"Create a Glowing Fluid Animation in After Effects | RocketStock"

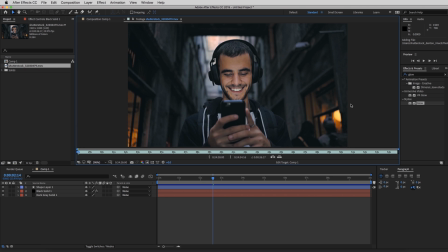So what I wanted to do with this footage is animate the effect in from the right side and have it go between his phone and his face and then exit left.
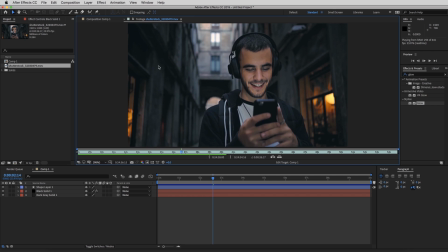So I'm gonna show you guys how to do that real quick.
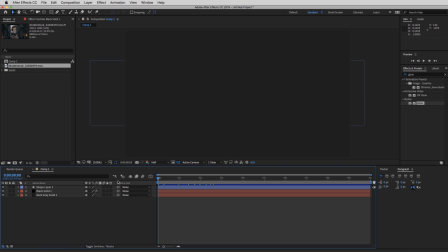So I'm gonna close this out and I'm gonna drag our time indicator over here and put our footage down into the timeline.
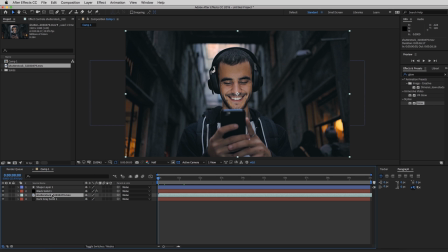So for the first step, we're gonna duplicate this clip, then drag it above the solid and go over to the top and select the pin tool because we're gonna be masking out his phone and his hands.
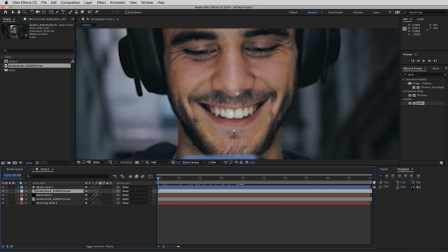I'm gonna start at the top and work my way around.
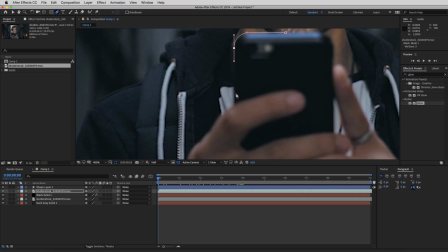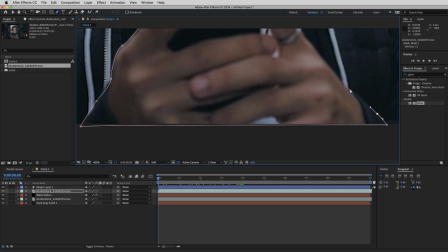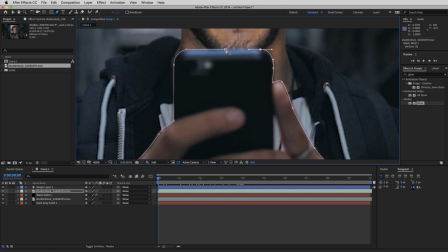So we're just gonna close up the loop right here and zoom back out.
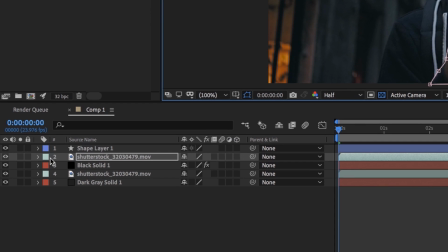I'm gonna fit this. So what you're gonna do is click this drop down arrow and click mask, mask one, and we're gonna right click on that and track mask.
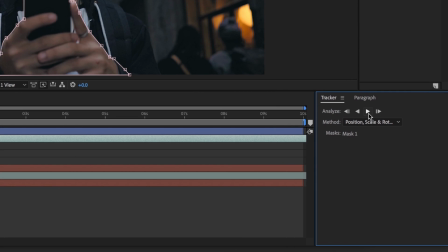So this little window is gonna pop up over here, and all you have to do is hit this play button.
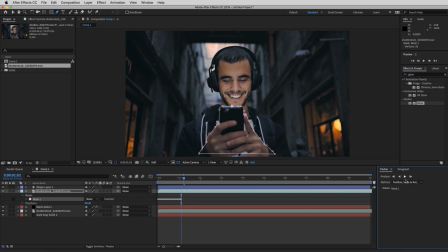And what that's gonna do is track everything within that mask. It's obviously not gonna be perfect. We're gonna have to go frame by frame and fix it. But once it hits 5 seconds, I'm gonna stop it.
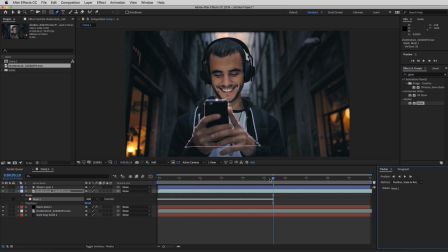So we're gonna stop right there. And so now you can see all these keyframes and the mask is moving with the video.
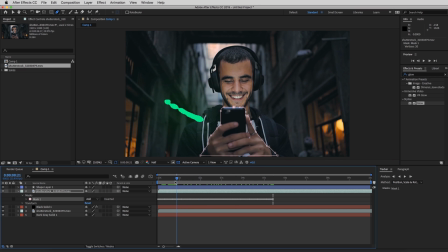It's not the best, but if you already see it, most of the work is already done for us. And it looks pretty good so far. So we'll zoom in and go frame by frame.
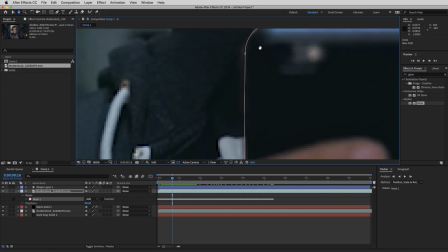And go start on this side. And I'm using the shortcut command right arrow to scrub through.
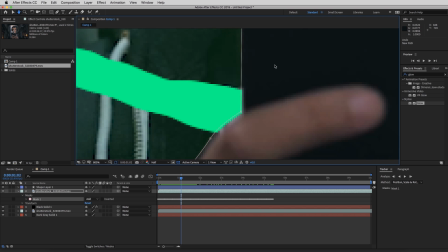Let's go a little lower. So that actually is looking really good already. And on that side, I believe we're okay.
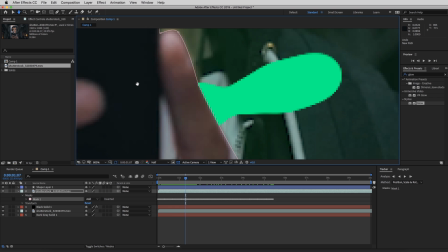And on this side,
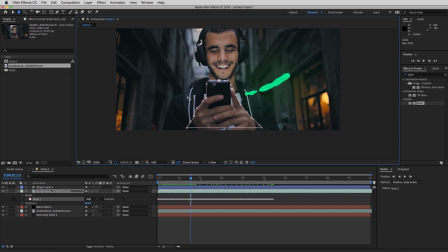that looks good as well. So I think we might be done with that part already. So we're gonna center this again.
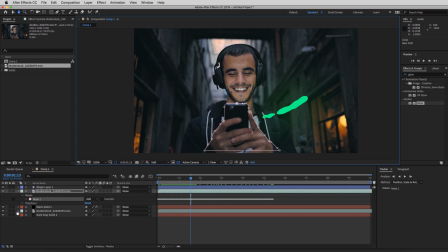And another thing that we can do to make this even a little better,
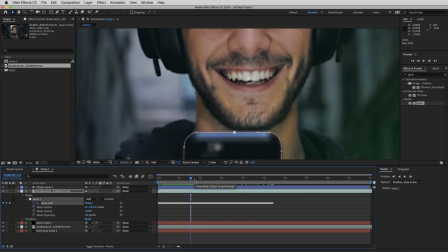but it might not work in this case since it's already pretty flush, we could apply a feather to the mask
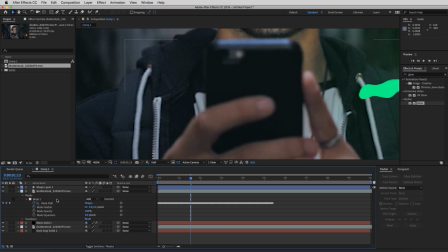of about maybe 3. And what this does is that it makes this not so harsh.
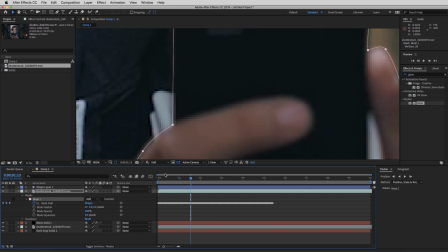So it's not an immediate cutoff on the effect. So it kind of just blends a little bit better.
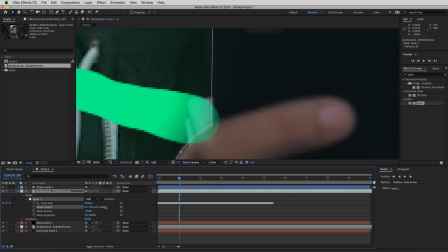So I'll show you. So this is 3 right now. And when I turn it up, the higher you go, the less existent the mask gets. So if you have it a little bit above 0, that really looks more natural.
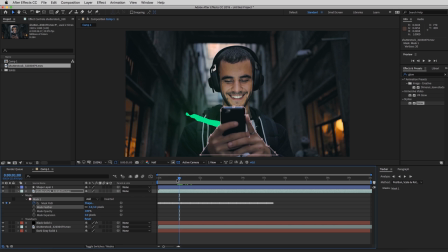And let's see how that looks. That honestly looks really good. So what we can do to make this a little bit more realistic is that since his phone is not completely in focus, it's on his face, we can apply a little camera blur to the animation,
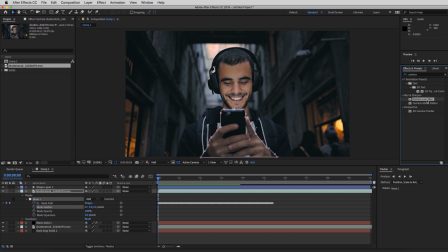a real subtle lens blur, so that it seems that the camera has the animation out of focus. But we don't want to apply too much because then it's going to throw everything off.
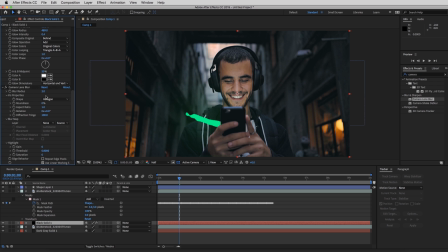So we can set this at around 2. And I think that would be good. This is with. And that's looking really cool. The hues are coming off his jacket and everything. Yeah, that looks real good. So that's basically it for this animation. It was only about 4 to 5 layers and 1 simple mask. I hope you guys enjoyed it. I hope you guys felt inspired by it. Go out and use it. Thank you for watching. Subscribe, leave a thumbs up. We'll see you guys later.